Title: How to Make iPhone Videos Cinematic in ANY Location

And also by tilting up and down, you won't have those extreme exposure changes. Now, I do find that the default camera app does a great job of smoothly changing the exposure. So sometimes you can get away with it, but in most cases, whenever you can, try to lock the focus and exposure. So as for the camera setup, I'll be using my trusty tripod from SmallRig. By the way, I'm gonna link all products in the video description below if you're interested.
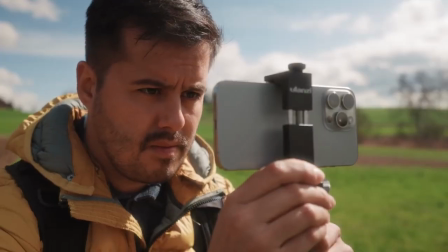5:51 And I'm also gonna use this clamp, which allows me to secure my iPhone on this tripod.
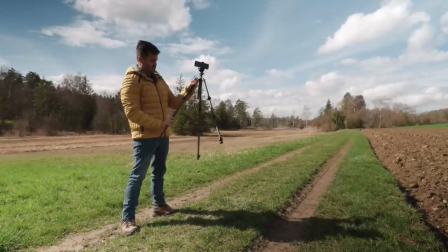5:57 Now, I think everybody should at least have a tripod because this allows you to frame yourself more easily and also, very importantly, film yourself if you don't have anybody to help you. Now we're doing a good mixture of static shots as well as handheld shots to create a dynamic video. So with that said, let's get into the shooting process. So my next tip is to think about the opening shot. And usually in an opening shot, you want to establish the scene and let the viewers know where it takes place.
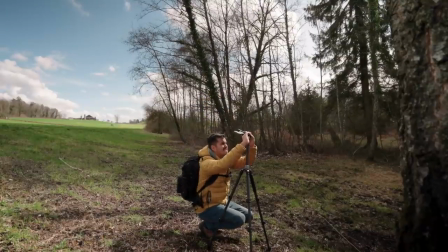6:28 And I've decided to shoot a time lapse. And since it's cloudy today and we have lots of clouds moving, this would look really great in a time lapse,
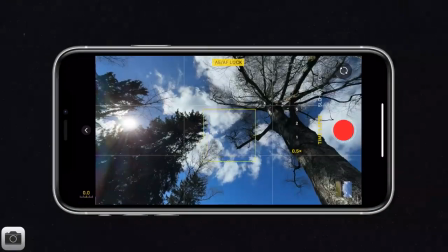6:36 which indicates the passage of time, and also have trees in the shot to indicate that we are in a forest. The opening shot is also very important because that's where you want to hook your viewers' attention.
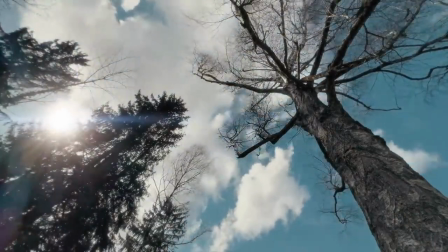6:48 And I think by including a time lapse, it really makes the shot look very interesting. Now, additionally, you also want to think about your title.
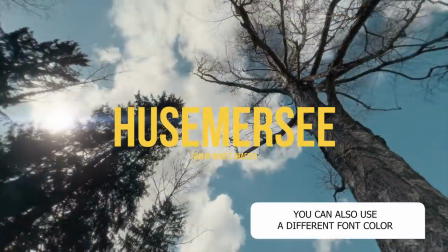6:55 This means you want to frame your shot so that the background doesn't obstruct the view of the title. So I've been running the time lapse for around 15 to 20 minutes, and let's check out the results. Tip number 6 is finding a good title. And this is where our sponsor Motionary comes in.
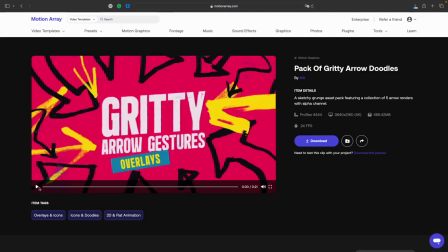7:16 What's great about their platform is that they provide a wide range of assets, tools,
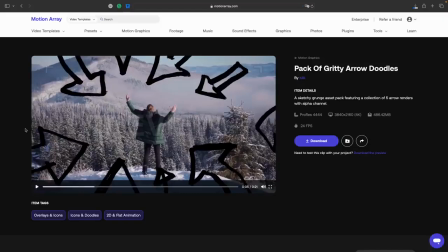7:20 and resources for creators like myself to help enhance my videos and save time.
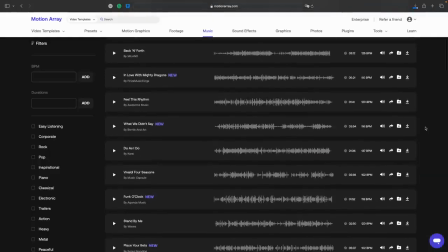7:25 Whether it's stock footage, transitions, music, or titles, Motionary has you covered.
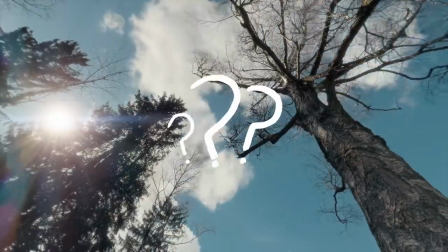7:31 So I'm going to look for a title that fits my video and gives it a professional touch.
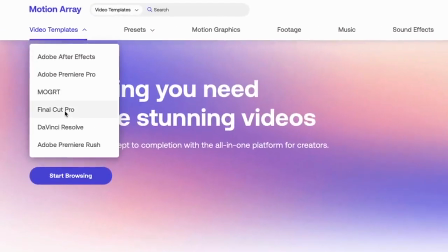7:36 So what I do is I head over to Motionary's website and select Final Cut Pro, since that's my main editing software.
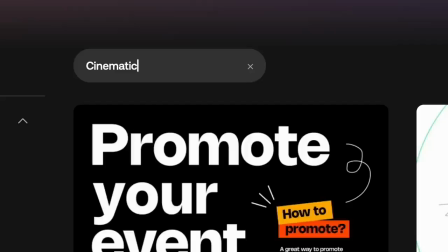7:42 From here, I could use the category section, but I prefer to use the search bar.
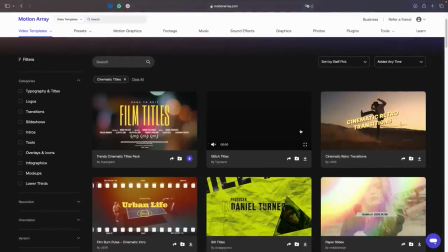7:47 I type in cinematic titles, and as you can see, I get a vast selection of different titles. I found the trendy cinematic titles pack to be good. I simply click on it, watch the preview, and download it.
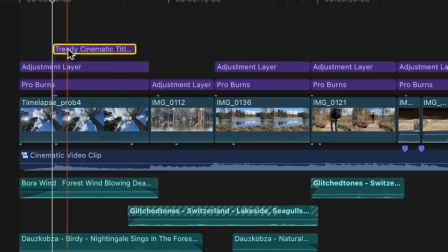7:59 Then it's as easy as dragging and dropping it onto your timeline, naming it, and there you go. You don't have to start from zero to make a cool animated title. By the way, if you're wondering where I got the music from, well, you guessed it right, it's from Motionary.
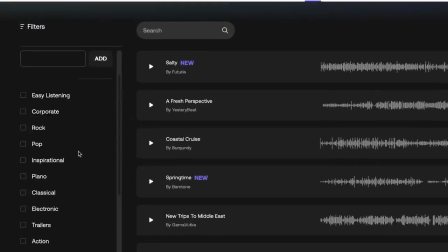8:13 You can choose music, and under the filters option, there are various genres available.
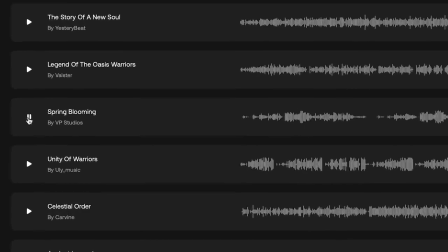8:18 I went for the film score genre and quickly found the song Spring Bloom by VP Studios, which fit the vibe I was going for. They also offer sound effects like forest ambient sounds, perfect for adding realism to your video. Let me just play back the video with just the sound effects.